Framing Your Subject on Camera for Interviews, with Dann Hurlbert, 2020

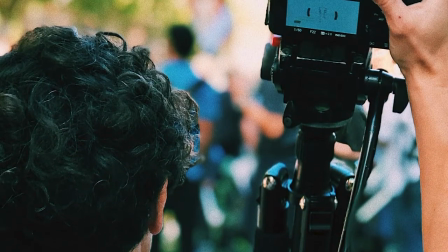0s
Journalists need to know how to effectively influence their viewers through a camera lens.
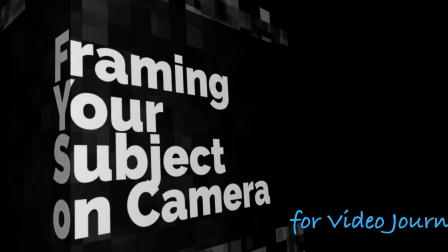5s
Here are some key factors to consider when you're setting up a camera for your interview or your own on-camera delivery. Placing the camera lens lower than the subject size make the person you've got on camera seem slightly taller,
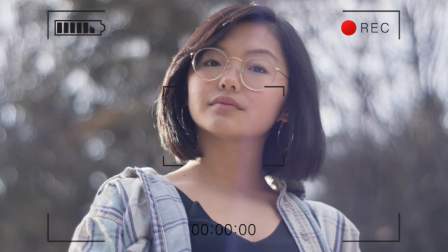19s
stronger, and maybe just a little bit more intelligent or intimidating to the viewer. A camera placed even a few inches above the talent's eyes can make him or her seem shorter, weaker, or even more vulnerable. Having your interviewee look directly into the camera can be daunting for him or her and can make their delivery seem a little bit forced to your viewers. So for journalists, a great rule of thumb when conducting an interview is to set your camera to your immediate left or right and
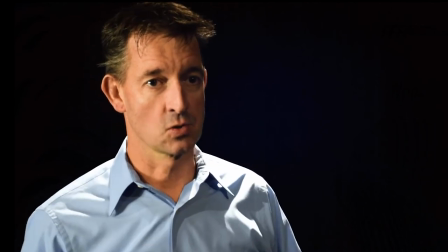50s
ask your interviewee to simply look at you as you ask those questions and then set your camera lens slightly below the subject's eyes.
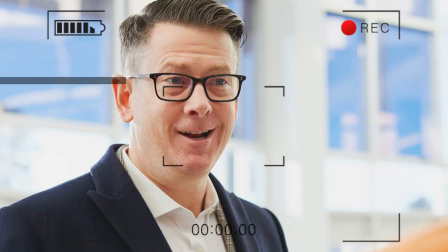59s
Additionally, try to frame your shot with a subject's eyes at or about that top one-third
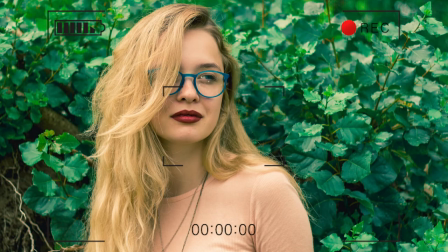65s
of the frame and with slightly more room in front of their subject's nose than behind their head. This combination will help your viewers feel that they are simply observing a conversation with someone who is slightly at or slightly above their level in life.